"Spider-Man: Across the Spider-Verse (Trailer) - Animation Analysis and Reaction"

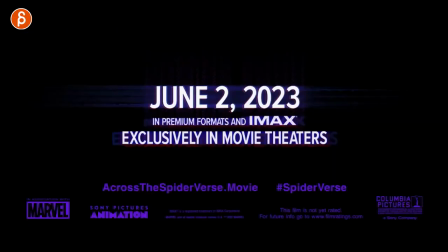0:00 All right, everyone, buckle up. This is Across the Spider-Verse. New trailer, June 2nd. That's way too long.
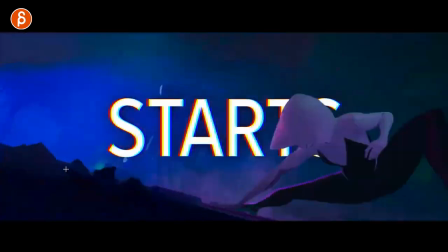0:04 All right. I want this to come out right now. Let's look at this frame by frame.
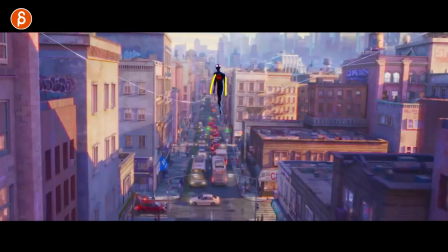0:09 This is an analysis. And right off the bat, you can already look at a symmetry. I love the simplified silhouette there.
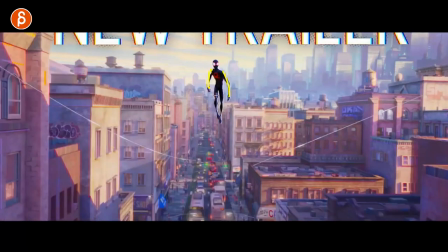0:17 We are finishing semesters at school, and I've been critiquing about silhouette and asymmetry all the time.
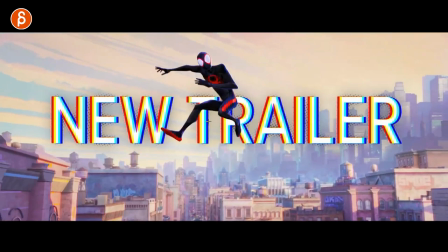0:24 Look at that. Different hand poses. I mean, you know, you can always go in there on every frame and check things out and make things better.
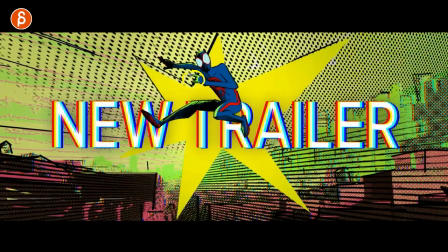0:32 Look at that. Everything has a new awesome pose. Just that little switch at the end into this.
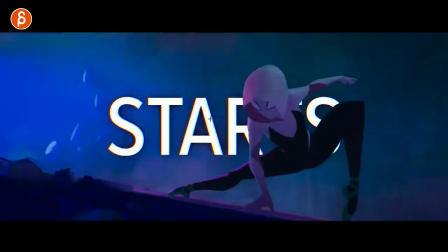0:37 So great. Of course, style-wise, this is awesome. Clean silhouette again.
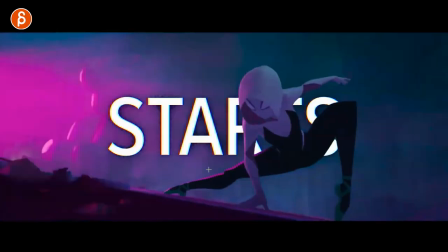0:43 Beautiful lines there. Come on. But a lot of this trailer is going to be me framing through things because what is going on?
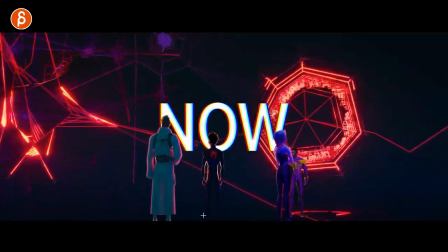0:51 I have to admit, I'm not going to be identifying each Spider-Man character by name because I'm not that well versed.
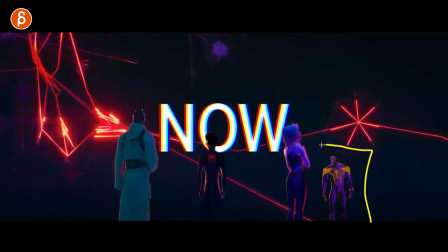0:59 Comment, by the way, I would love this. I would love this comment section to be filled with this guy is this, this character is this, would be awesome.
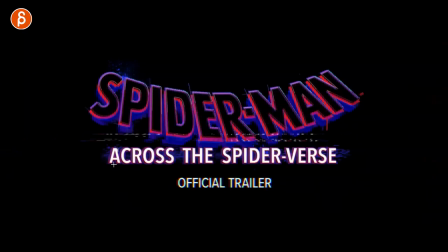1:07 Little guide into what is going on. All right, official trailer, let's scrub through here.
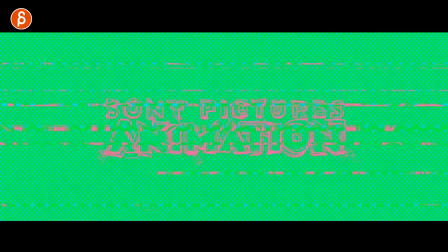1:12 What I love about this too is that, besides all of this here, which is awesome, that it starts with this.
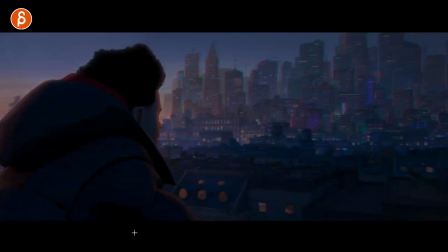1:20 It's a very calm section.
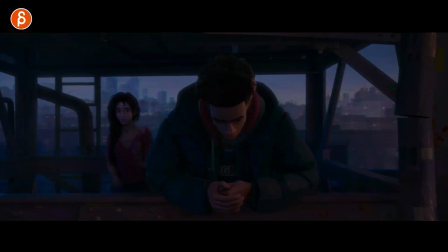1:23 And there's not that much to go on if you're looking for like a crazy body mechanics review, because that's happening at the end here. But if you look at this,
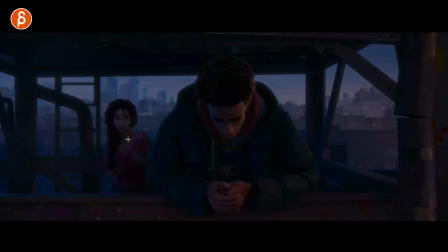1:35 you still have a lot of details in her dialogue as she moves her head, even though you might think maybe with on twos it's more simplified, but it's not. And I love this too, because it's, she is more reserved. She's kind of, you know, she doesn't want to intrude too much. And I love this too, that he is kind of overtaking her. She's overlapping over her.
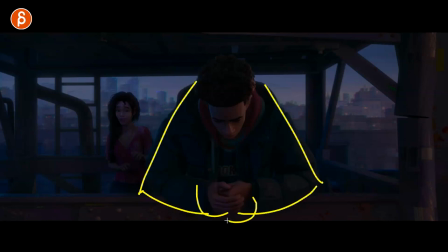1:53 He's got that broad triangle, like, you know, don't talk to me, I'm in my headspace, you know, blah blah blah, while she is small in frame, hands in front of it, smaller silhouette, kind of leaning away a little bit. Just that in terms of composition is great.
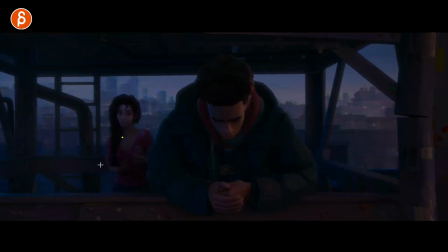2:08 So just that alone, think about, if you have two characters, it doesn't have to be, you know, the usual two arm flailing around, big broad acting. Sometimes you just want to have almost a static pose. I mean, look at this here.
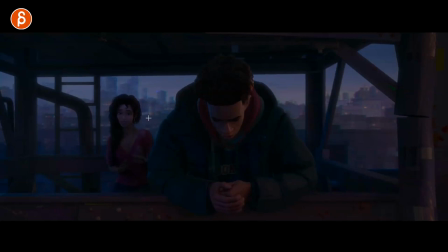2:21 I love this, that it just disappears into that, but the general thing is smaller silhouette behind the character leaning away. All these characters, like, come on, like, you know, in terms of the strength and the headspace of each character, great stuff. And then you got a little bit of hand acting.
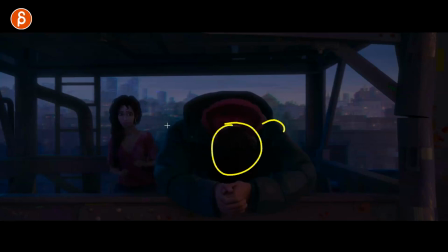2:39 To me, like, I prefer something like this where actually you don't see the face and you can do something through shoulders, or you can have a little accent in the hand here instead of, like I said before, like the broad W overacted arm gesture stuff.
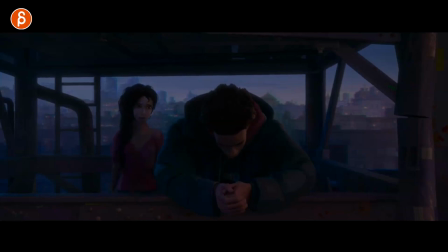2:54 This is very small. I'm gonna scrub through this, but it's great. It's really, really nice and subtle. I love her slow getting into the light. Look at that, just silhouette work.
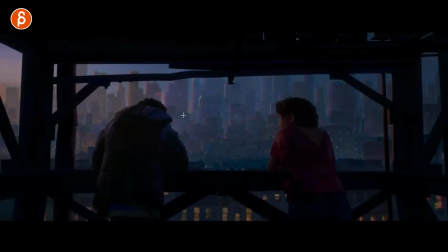3:06 So great. Love this view. I mean, this trailer, come on. There's so many moments, and it's gonna cut into highlights, but I just love the render. And just generally, I love this. I love that they are framed within that, and all those lines are organic. You know, nothing feels clean and CG.
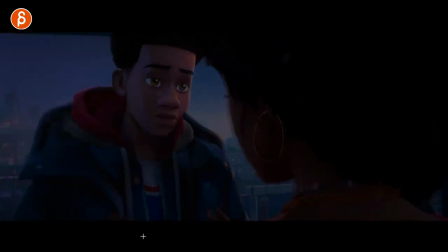3:26 That's for me half the fun of these movies. So great.
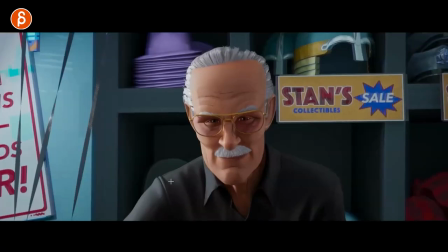3:30 There we're getting into previous shots, which makes me want to watch the movie again.
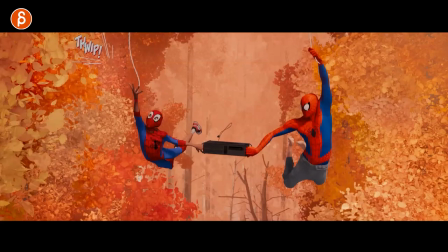3:37 Little cameo there. There's so many moments there. That was such a great moment in the movie.
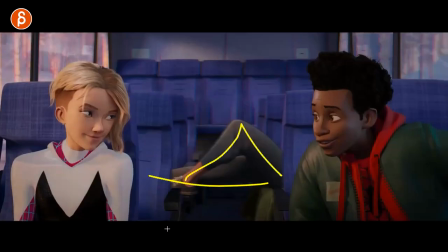3:42 There's this one scene. I love how he's behind there. I'm assuming if you're watching this that you've seen the movie.
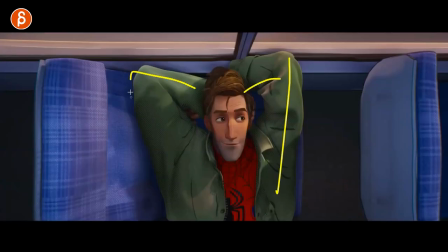3:49 If not, please go watch the movie. Again, asymmetry and the posing. Great character designs.
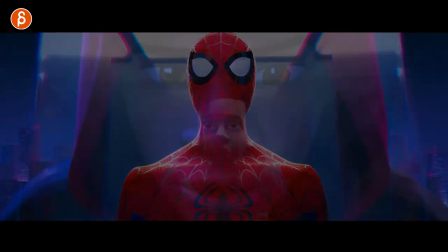3:55 Little small little touches and everything. Love stuff like that. So great.
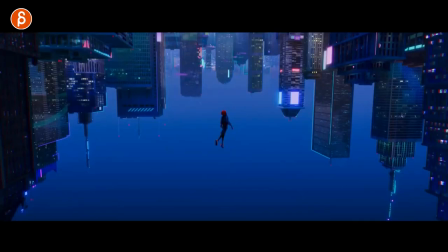4:01 Oh, this was such a great moment. This to this day is such an awesome frame. I so love it.
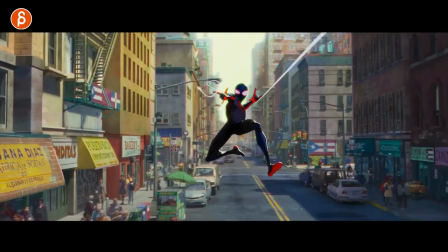4:09 Let's go back. This is from the older part, but great poses. Again, great.
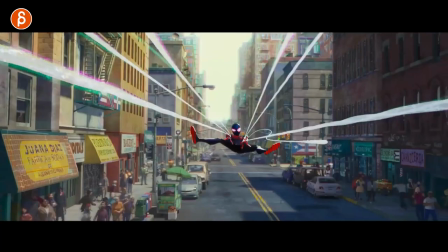4:14 It's asymmetry. I love that the colors create your silhouette in there. Because it's in front of the body, it's going to be hard to do this, and especially with a suit that has very similar colors.
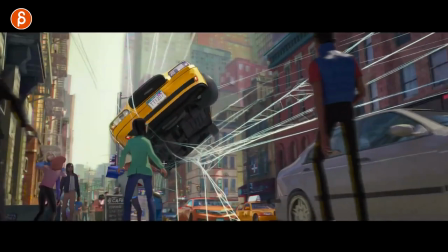4:22 This is definitely going to help. Love this. Actually, I was just commenting yesterday on Twitter about vehicle animation.
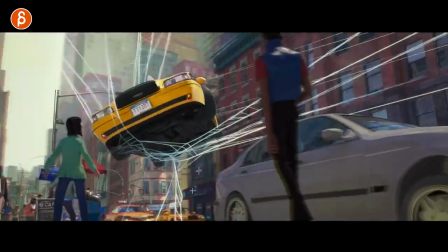4:28 Not that this car is driving, but look at the just enough weight.
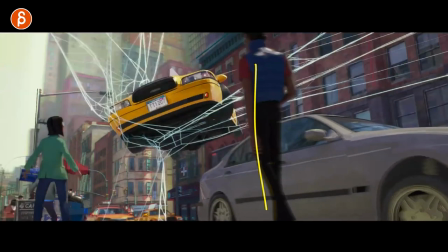4:35 I would highly recommend that you don't just animate characters, but you do animate props like this,
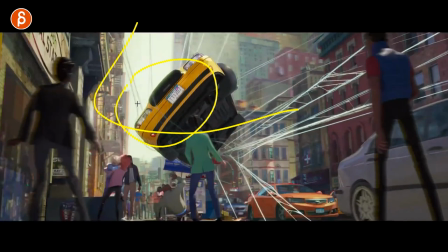4:41 and also props interacting with this. You know what I mean? Like showing the sense of weight of, if you had like, whatever, a baseball hitting this and going back, that time would be totally different than this massive vehicle.
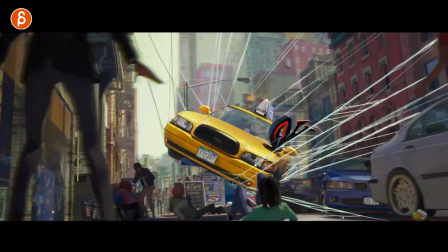4:53 And you still have an influence of him, that outside force that pushes this down. highly recommend this, that you practice animating something like this.
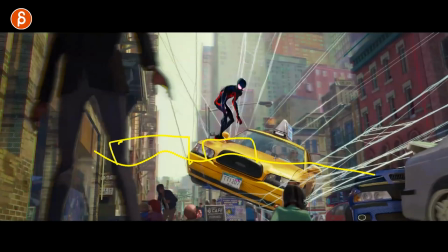5:01 Or even imagine you have, I don't know, could be water, and then you got pieces floating in there and a character jumping, waiting, taking steps, jumping over. So you have to animate how this character lands. This goes into the water, bobs back up.
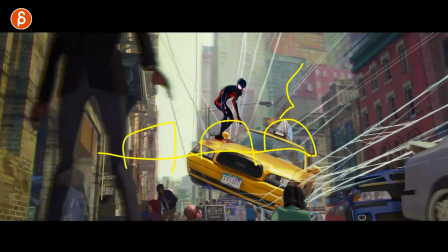5:15 But even when you're done, right? Even when the character is now on something like this, this would still have some residual ring, ring, some bobbing back and forth.
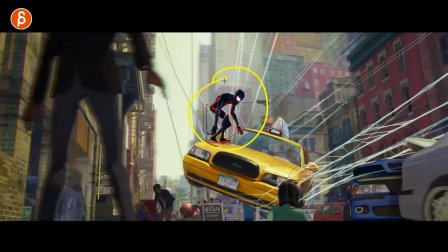5:22 Practice that stuff. Practice animating, not just characters. Can you make this look heavy? Does this feel look like a human landing on metal? Can you do something on, like, maybe this is a bed with a really soft mattress? Can you animate this so it feels like a soft mattress? Highly recommend this.
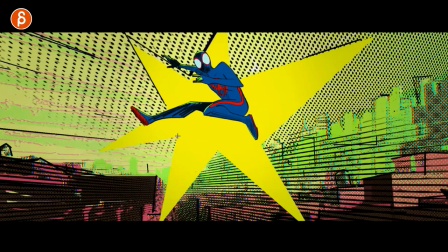5:39 Yeah, still love this.
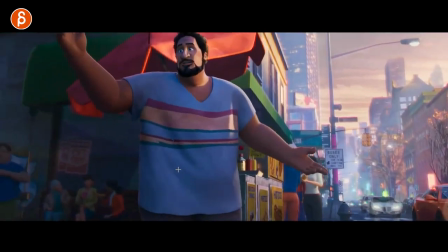5:43 So great, love all those designs. It just never gets old.
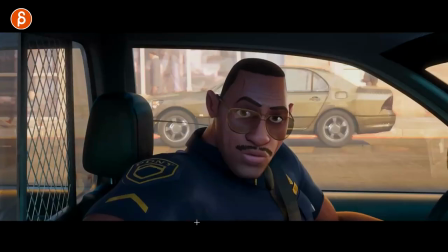5:47 And now that I just got a new projector and a 4K player, I gotta get that movie on the disc.
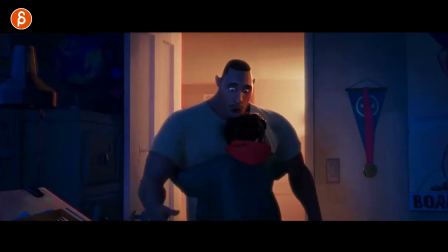5:52 I have it streaming, but I need to get this on the disc. Anyway, love these scenes.
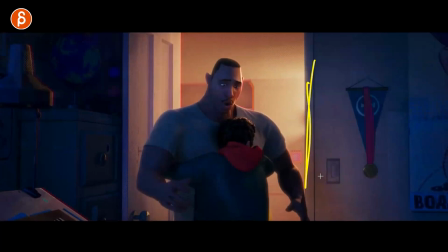5:56 I love this in the first movie when you got the door and he's tied up and then dad is standing there.
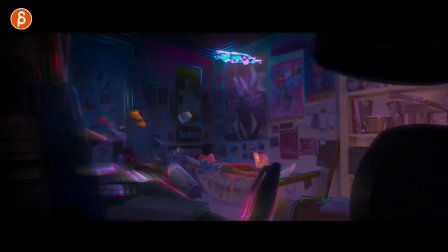6:02 Oh, so good. It's just so good. All right, this is new footage though.
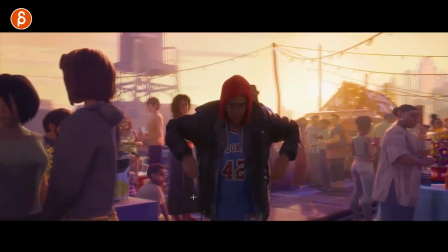6:07 Not yet frame by frame finding out what Spider-Man we have, but the other thing that I love about this is the interaction with clothing.
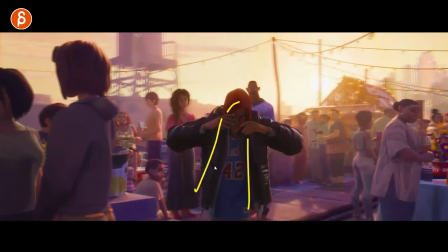6:16 Him, the hoodie and the jackets, even in the first movie, there's a lot of stuff in there. There's so much you can do with this.
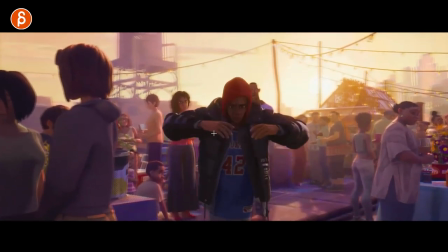6:21 Again, asymmetry, even if it's just a little bit, poses are different on the fingers, the hands.
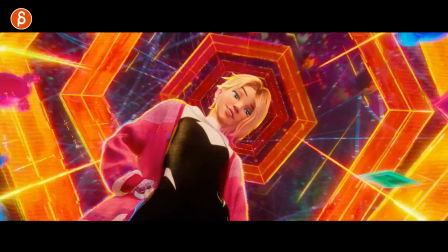6:29 We're seeing the ending here, spoiler of the first one. Again, clothing.
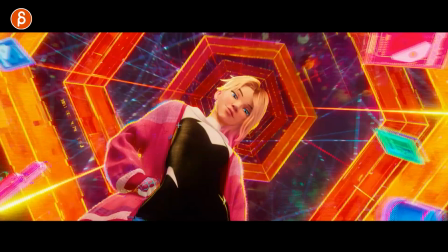6:36 It's just tricky. Clothing is a pain to animate and then go back and forth with sim and everything, but a lot of times characters feel like they just have like a spandex suit because nothing is really interacting. They don't use like pop up the color, or if it's cold, they put the jacket or a coat in front of them.
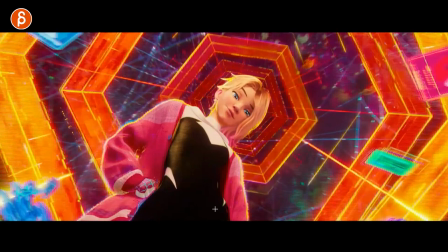6:52 So what you could do in terms of acting, but it's just a pain to implement.
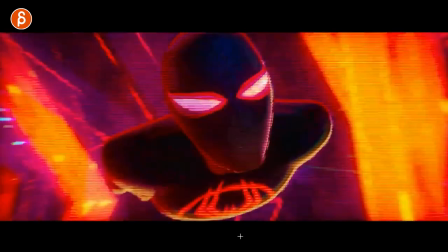6:56 Yeah, but we're getting into more new footage.
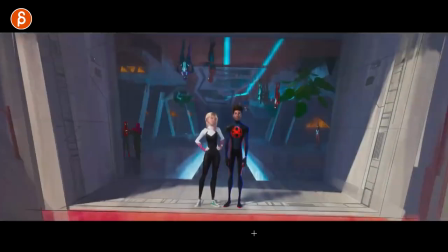7:02 Okay, I'm gonna go frame by frame. Sorry if this is gonna get super weird, but I wanna take a look.
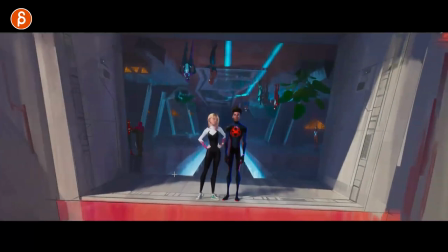7:09 Got a cool suit. Stuff is upside down though. Again, if you can make a list of who is who,
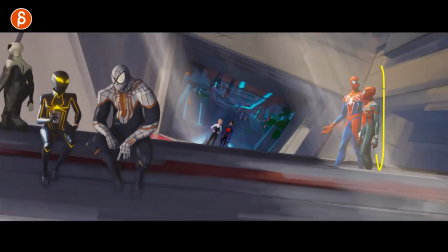7:18 I would love to see that, because I saw this is Spider-Man 4, PS4 game. Spider-Man 4, PS4 game. No, that sounds or looks very familiar. Awesome.
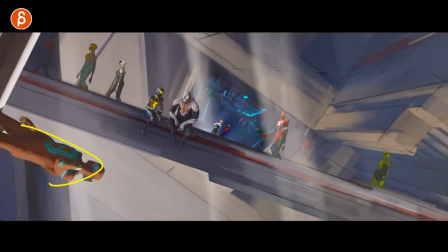7:30 Look at all of these. I have no idea. I have no idea what this is. Let me know.
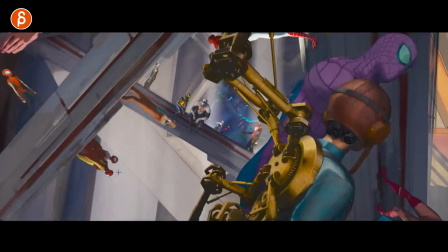7:36 There is some bonkers stuff. What is this?
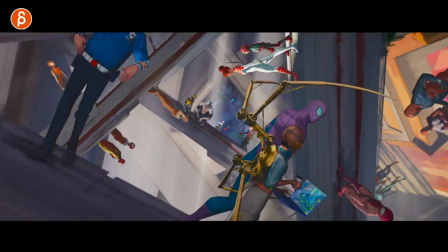7:40 I watched the trailer once, just quickly, and there's so much to look at, and I did not look at.
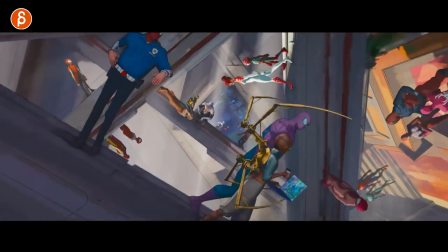7:46 I didn't even notice this. So great. Got a cop Spider-Man.
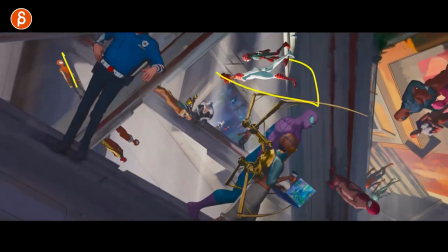7:51 I saw a Spider-Man with a bat. Is that MJ? What? There's a character here.
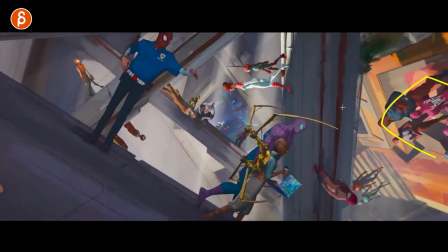7:56 Awesome. I'm twisting my head around. What is going on over there? All right, look at that.
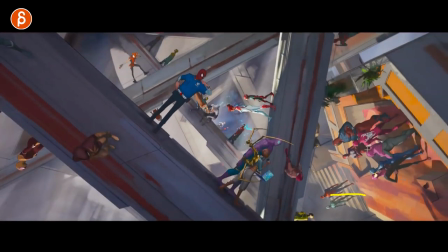8:02 There's so many cool suits. But there was one with a bag. Wasn't there one with a bag?
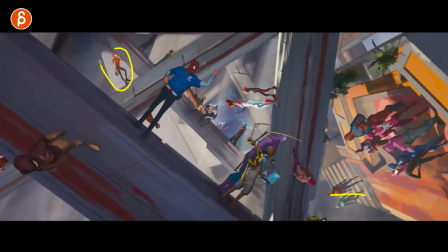8:07 What is this one? That's cool.
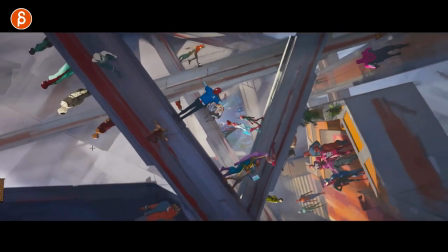8:10 I know this is probably annoying for everyone watching this, but I'm going twisting my head.
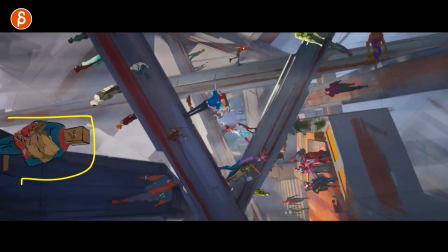8:18 This is awesome.